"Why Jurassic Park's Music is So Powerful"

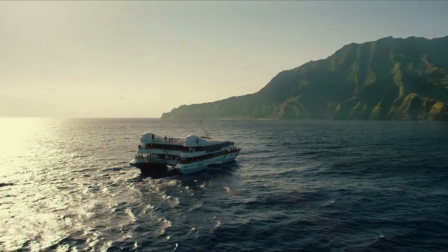(0:05)
Right at the beginning of the 2015 reboot of the Jurassic Park franchise, Jurassic World,
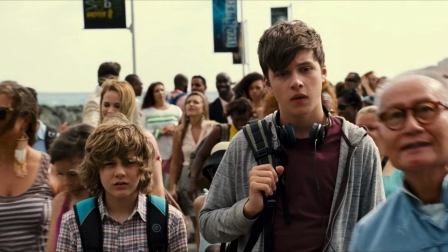(0:11)
we see Zach and Gray Mitchell making their way towards the new park that's been built on Isla Nublar.
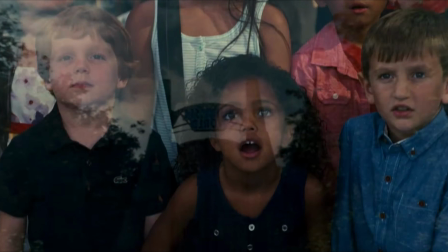(0:18)
And accompanying their journey, we hear John Williams' theme from Jurassic Park, copied verbatim from the 1993 film.
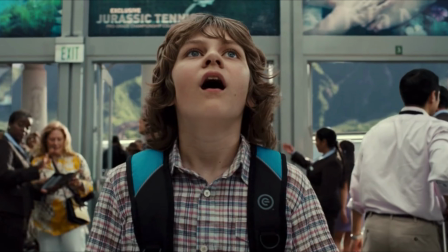(0:29)
This might seem like a strange place to start a discussion about the music in the original film,
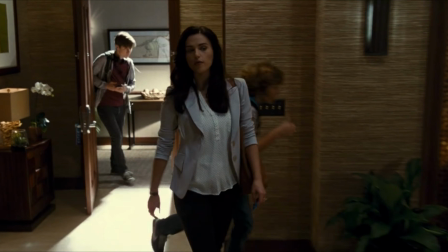(0:34)
but what this sequence in Jurassic World shows us is just how difficult it is to create meaning for music.
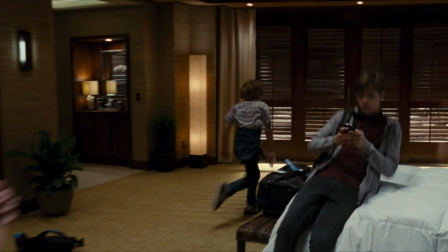(0:43)
This sequence just doesn't give us what the filmmakers wanted it to.
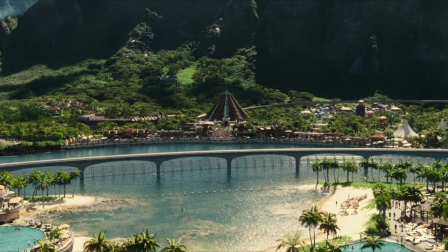(0:48)
It might use exactly the same music, but with the unemotional and flat visuals,
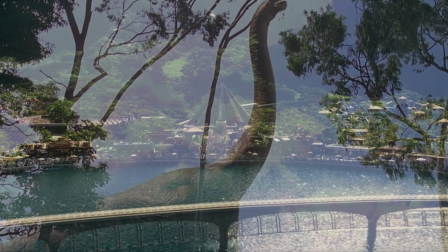(0:53)
it fails to get even close to the visceral emotional response that so many of us had when we heard this music in its original context.
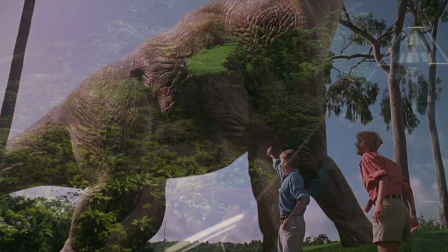(1:06)
Jurassic Park's themes and score have stayed with us all these years,
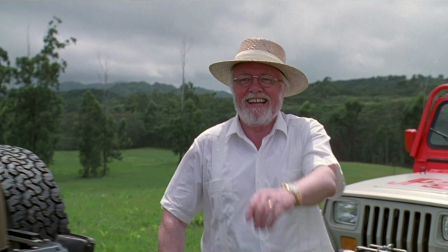(1:10)
not just because of the music itself, but more importantly, because of how we heard this music for the first time.
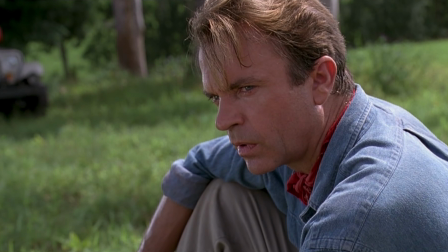(1:18)
So let's find out how Spielberg and Williams brought this story to life with music.
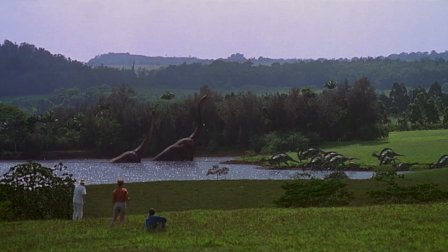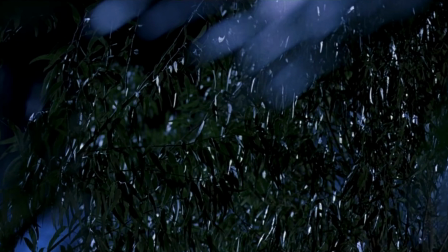(1:29)
For the first 15 minutes of Jurassic Park, we don't hear either of the two main melodic ideas.
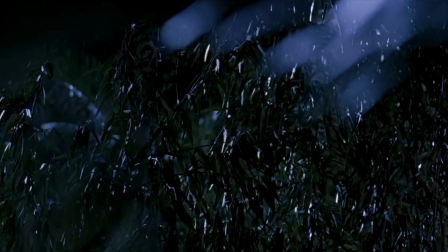(1:35)
Many of the scenes are unscored or instead use dark, sometimes violent incidental music.
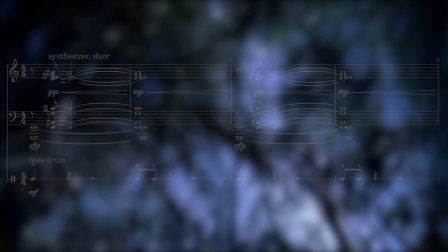(1:42)
The first musical sounds we hear in the film, for example, come in the form of this abstract, polytonal chord in synthesizer and choir.
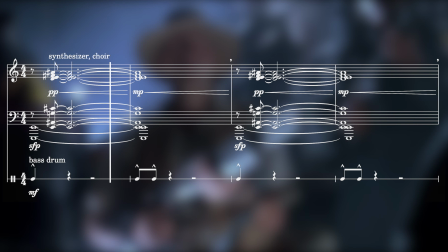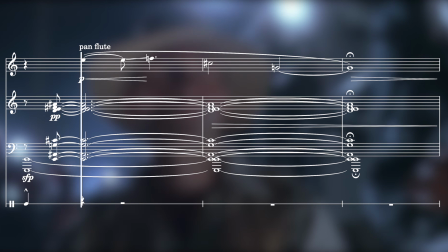(1:56)
Which precedes a 4-note figure in pan flute, the carnivore theme.
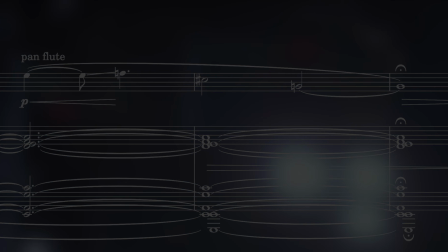(2:04)
You'd be forgiven for thinking that all of the music in the film was going to be like this,
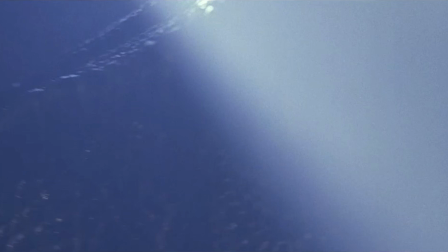(2:08)
but this musical language is necessary not just to create tension, but also to establish the emotional framework for the story,
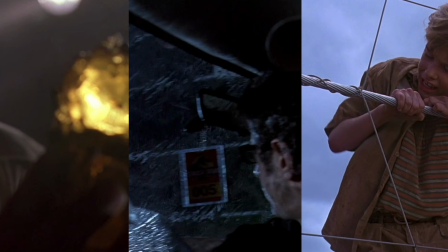(2:17)
making the bright, major music that will follow feel even more uplifting. And so, after 15 minutes, we get this.
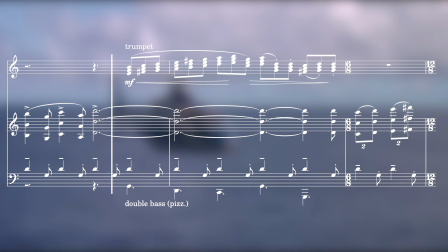(2:30)
A sudden shift in tone in the film. We hear this light, sparkling 12/8 melody,
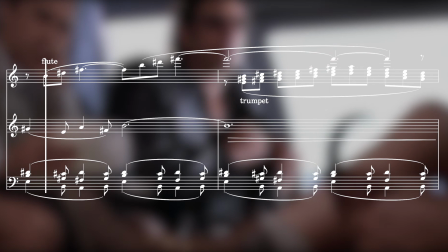(2:38)
accompanied by a rocking sequence of chords as well as chordal and melodic countermelodies.
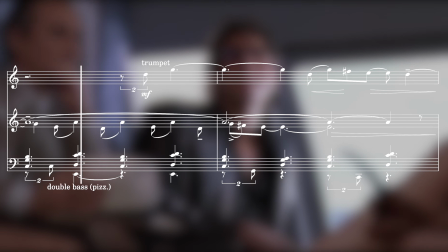(2:47)
Like so much of the music in the film, it never really settles in a single key, moving between multiple tonal centers.
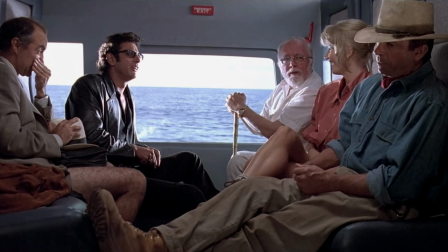(2:56)
It's quietly excited, it's anticipating something.
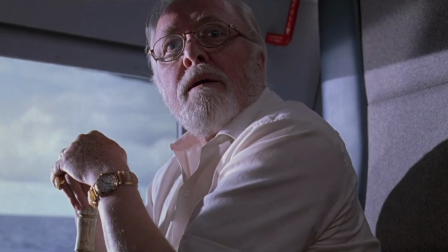(3:02)
And that something comes when we cut to our first glimpse of the island.
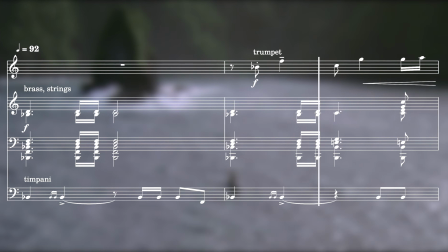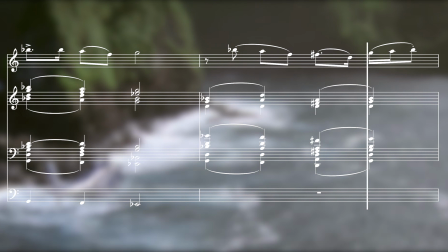(3:15)
This fanfare, called the Journey to the Island theme, is the first of two principal themes.
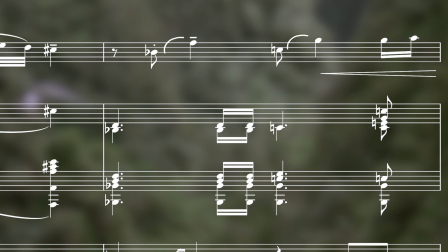(3:22)
This is an instantly arresting melody. We hear two stable and declamatory perfect fifths, whose short long rhythm creates syncopation,
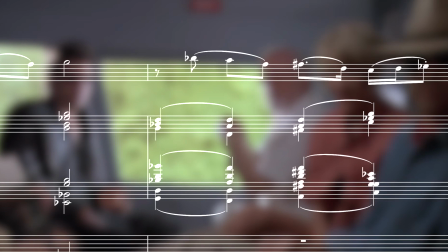(3:33)
making the music feel like it's accelerating in this first bar.
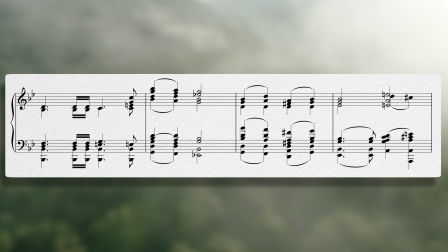(3:39)
Then, underneath, we hear mostly major and minor triads in the harmony, but the key center again isn't really defined.
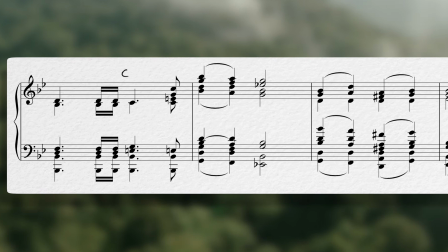(3:48)
It's sort of in B-flat major, but the second chord is C major over B-flat,
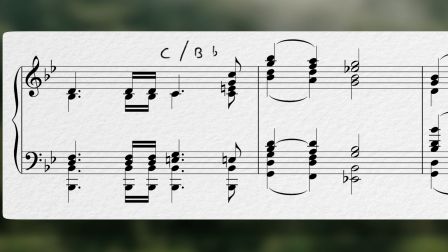(3:54)
giving us the B-flat Lydian scale, and then we also get these borrowed chords in the second phrase, D and A major.
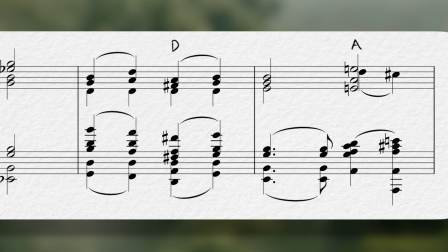(4:06)
The A major is even the final chord in this phrase,
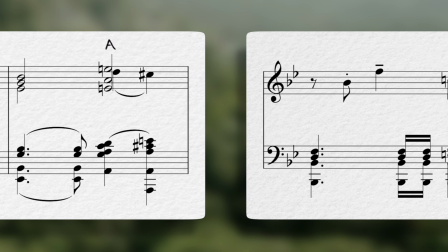(4:09)
so we often get this very jarring shift up a half step as we move into the B-flat major chord on the downbeat of the next bar.
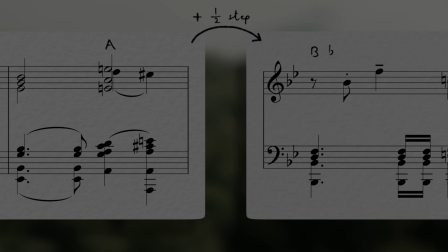(4:18)
With this unsettled harmonic language, combined with the strong, assertive melody,
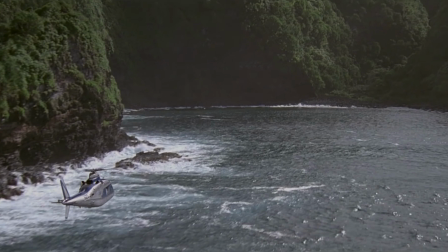(4:23)
it makes the music feel both stable and unstable, never resolving, but always feeling satisfying in itself.
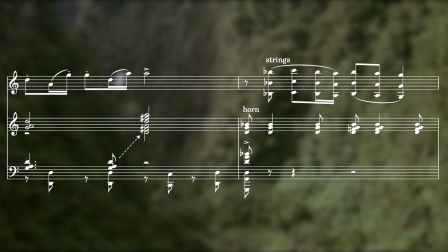(4:33)
The melody of the B section uses a lot of the same ideas as the melody we've just heard.
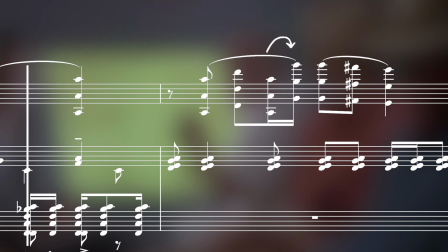(4:42)
16th passing notes and large intervallic leaps, focusing here on a jump of a minor seventh.
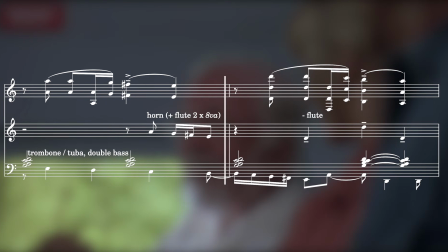(4:48)
But it's now much more legato and less aggressive, played here by woodwind and strings.
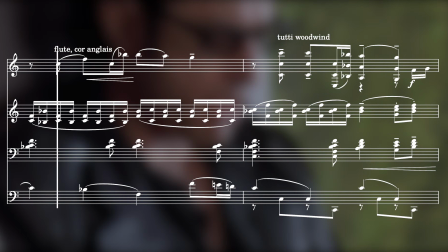(4:56)
This pared back and quieter music is used by Williams to underscore the dialogue, allowing the words to come through in the mix.
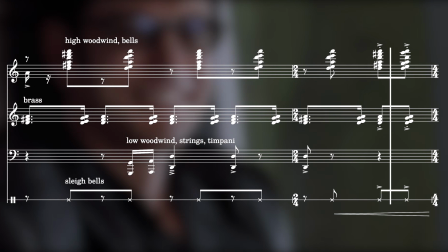(5:05)
But when Spielberg returns to the wide shots of the island, Williams cuts sharply back to the A section,
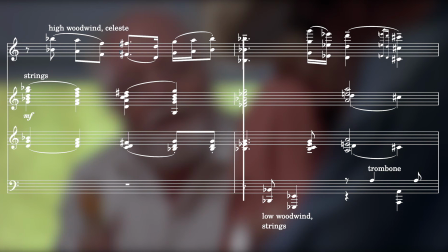(5:15)
employing the punchy, biting sound of the trumpets and horns to bring the music back into focus.
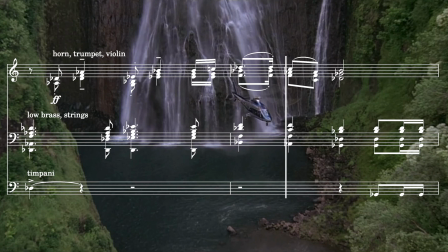(5:23)
This whole section has a nervous excitement to it.
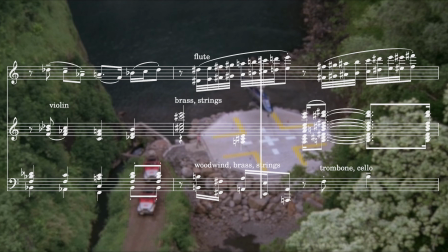(5:26)
As viewers, we aren't really shown much of the island, and as listeners, we hear music that doesn't really resolve, but that has an almost uncontrollable energy.
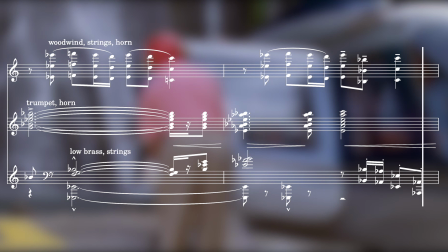(5:37)
Even as we reach what feels like the musical peak of the sequence and score, and as the A section melody shifts up a tone,
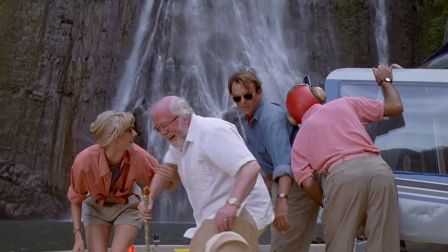(5:46)
the camera stays firmly on our characters. This is what the story is about.
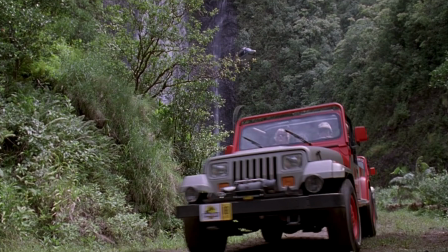(5:53)
It's about the people at the centre of it all, who are on the cusp of experiencing what could be the defining moments of their lives.
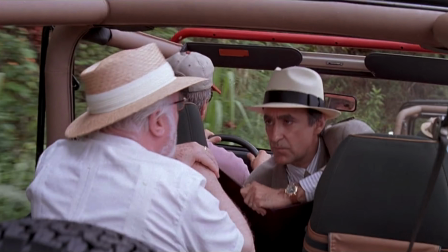(6:03)
As they ride through the park, we hear soft variations upon the Journey to the Island theme,
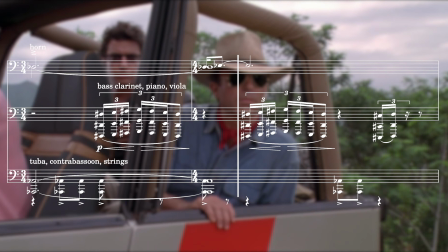(6:10)
which eventually turns into dark, quietly simmering music.
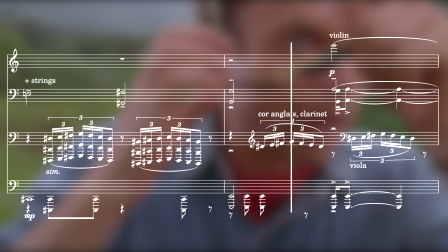(6:18)
That interplay between excitement and fear is audible here, as the nature of what Grant is seeing is held from us.
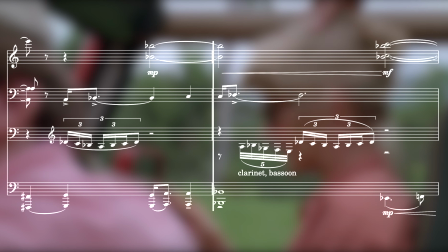(6:26)
But this tension is completely released as we see what is perhaps one of the most iconic scenes in film history,
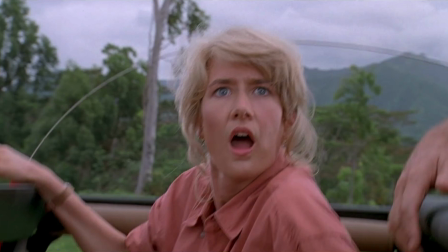(6:34)
accompanied by John Williams' theme from Jurassic Park.
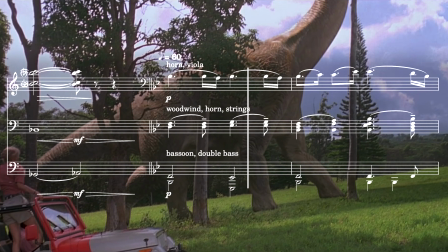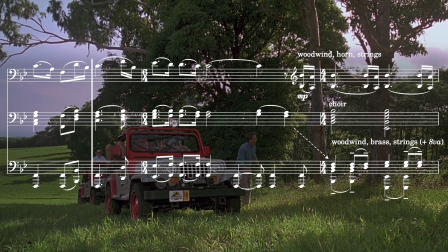(6:47)
This majestic theme is built around the tonic note, B-flat, which is returned to over and over, anchoring the music.
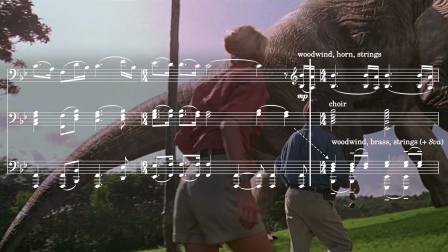(6:57)
And combined with the dotted rhythms and slow tempo, the music feels like a procession or a hymn.
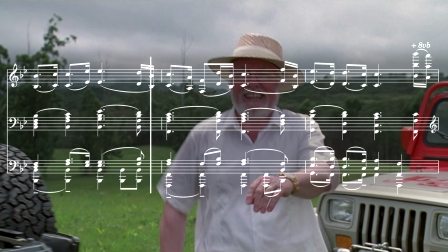(7:05)
A wordless song for the beauty and majesty of the scene. The harmony also adds to this hymn-like feel.
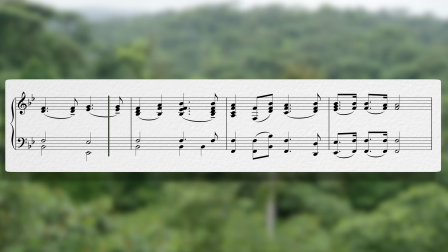(7:14)
It's deep, warm, and grounded, and has moved away from the harmonic instability of the Journey to the Island theme.
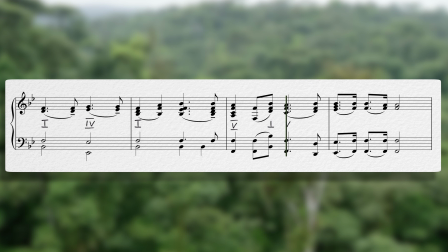(7:20)
We hear almost entirely diatonic tonal chords, tonic, dominant, and subdominant harmony.
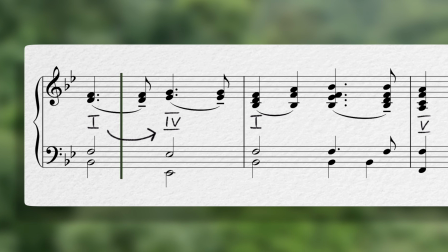(7:28)
And with the move to and from the 1 and 4 chords in the first 2 bars, we get these repeated plagal cadences.
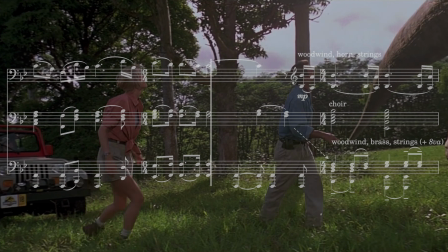(7:38)
There's a spiritual feel to the music, which is further amplified by the addition of the choral texture as the theme develops.
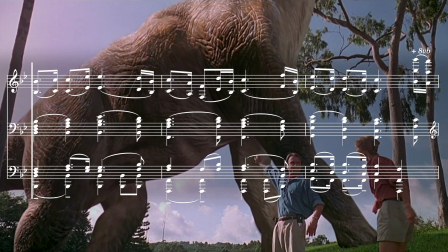(7:49)
We're hearing the voices of the past.
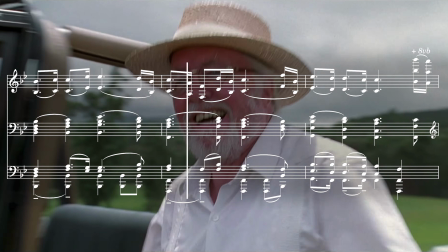(7:53)
The second half of the theme develops the neighbour note melody of the first half by
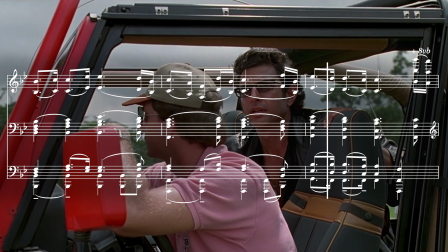(7:58)
repeating these cascading fragments on top of the 1-4-1 chord sequence.
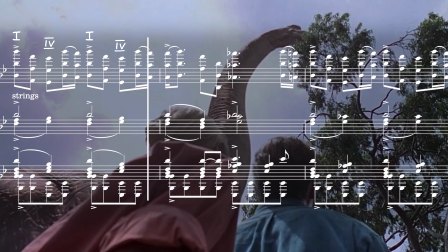(8:07)
But here we also get our first non-diatonic note, an A-flat.